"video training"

So there's three sections, top, middle, and bottom, so you have two lines there. Wherever you have those lines, horizontally or vertically, is where you want to put the focus of whatever you want people to look at. So here's a picture.
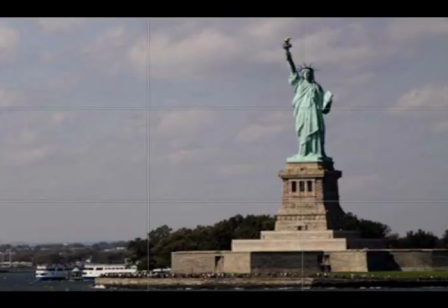[4:30]
You can see in this picture of the Statue of Liberty, you see slight horizontal lines, and then vertical up and down lines. And you see it in the picture that they have the Statue of Liberty right at the intersection of the top horizontal and the right vertical.
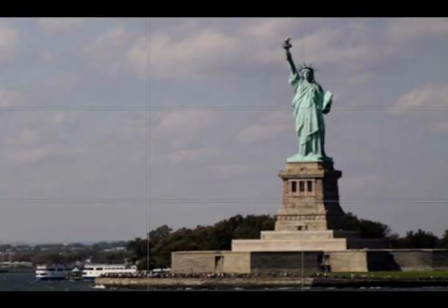[4:48]
It makes the picture far more interesting, and it just looks better.
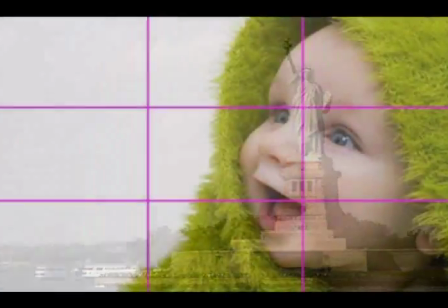[4:56]
Here's another example. This is a little baby. Notice where the baby's face is.
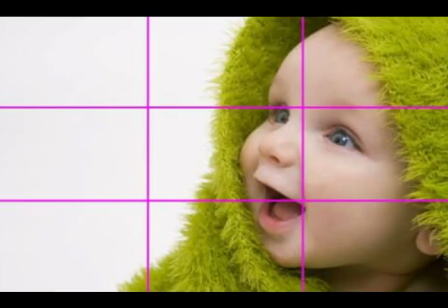[5:00]
It's off on the right along that one vertical up and down line. He's not really centered on any of the horizontals, but at least that one vertical. And it makes the picture really quite pleasing, besides it's a little smiley kid.
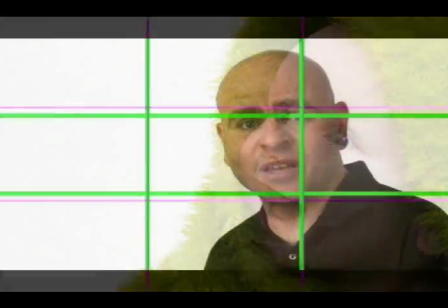[5:19]
Here's a picture of a gentleman. Again, notice where the focus is.
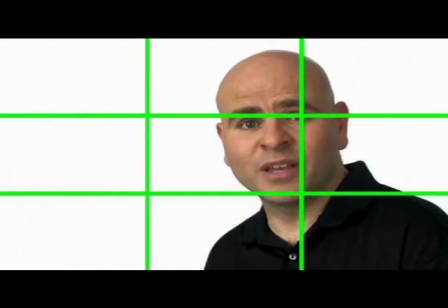[5:23]
Actually, his eyes, which we tend to look at when we look at a person, is right at the intersection of the top horizontal and the right vertical. hole. If he were centered right in the middle of the picture, it just would not look good.
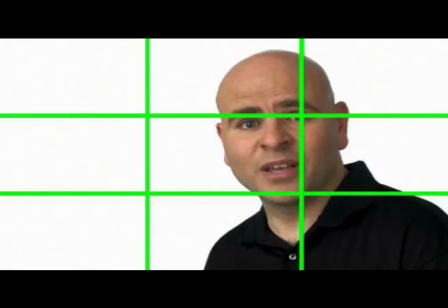[5:42]
Here's a picture of a lighthouse. Same thing. It's intersecting on one of the crossroads of the thirds. Always try to put your emphasis on a third of one of those lines there.
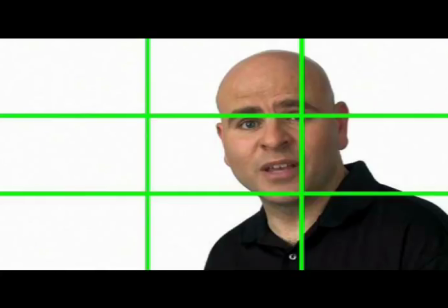[6:03]
We're you'll see a lot of bad framing. I picked these purposely because they're bad. Take a look at this.
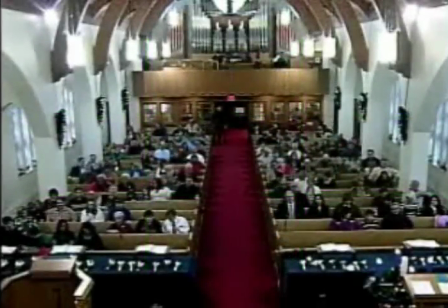Grace, mercy, and peace be yours from our Lord and from our Savior, Jesus Christ.
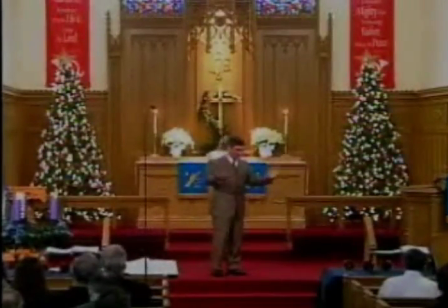[6:30] Movie prequels are very common these days. Star Wars had a whole trilogy of prequel movies. Star Trek has done it. Hobbit is out in the theaters right now. A prequel is a movie which shows how things began.
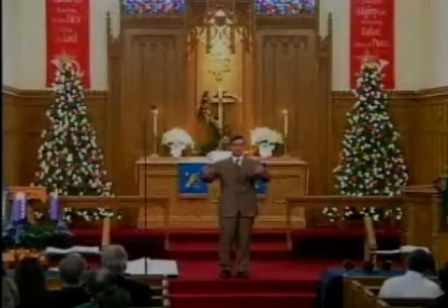[6:47] It shows the meeting of certain characters or how things transpired leading up to an important event or historical event.
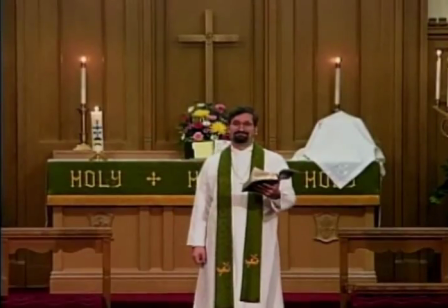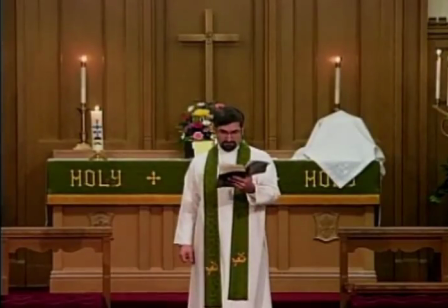[7:00] Beloved in the Lord, let us draw near with a true heart and confess our sins to God our Father, asking Him in the name of our Lord Jesus Christ to grant us forgiveness.
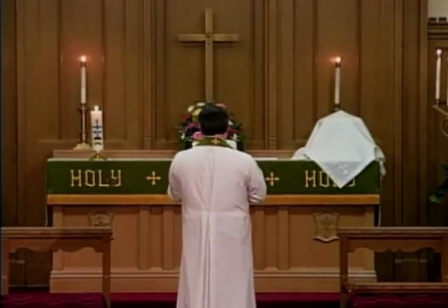[7:13] Holy and merciful Father, I confess that I am by nature sinful, and that I have disobeyed you in my thoughts, words, and actions. I have done what is evil, and failed to do what is good.
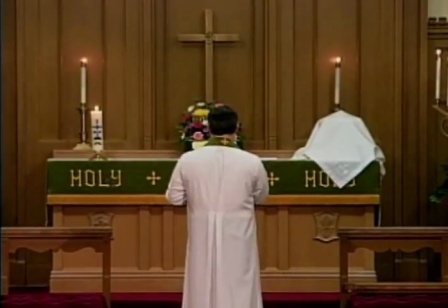[7:30] For this I deserve your punishment, both now and in eternity. But I am truly sorry for my sins, and trusting in my Savior, Jesus Christ, I pray, Lord, have mercy on me, a sinner.
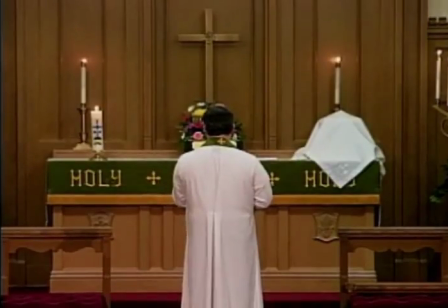[7:48] Lord, have mercy on me. Oh, how he loves me.
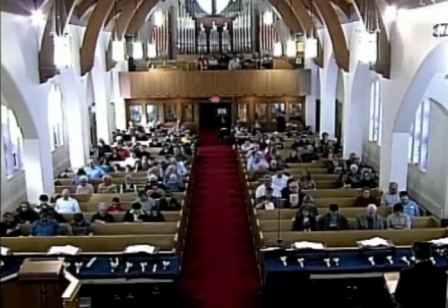[7:54] Oh, how he loves you and
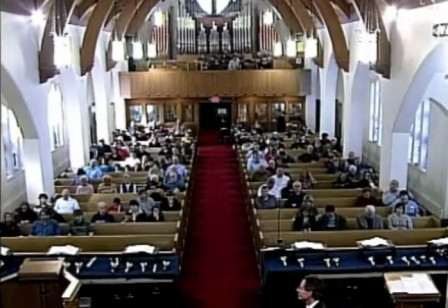me. Grace, mercy, and peace are yours. In God our Father, through Jesus Christ, his Son, our Savior.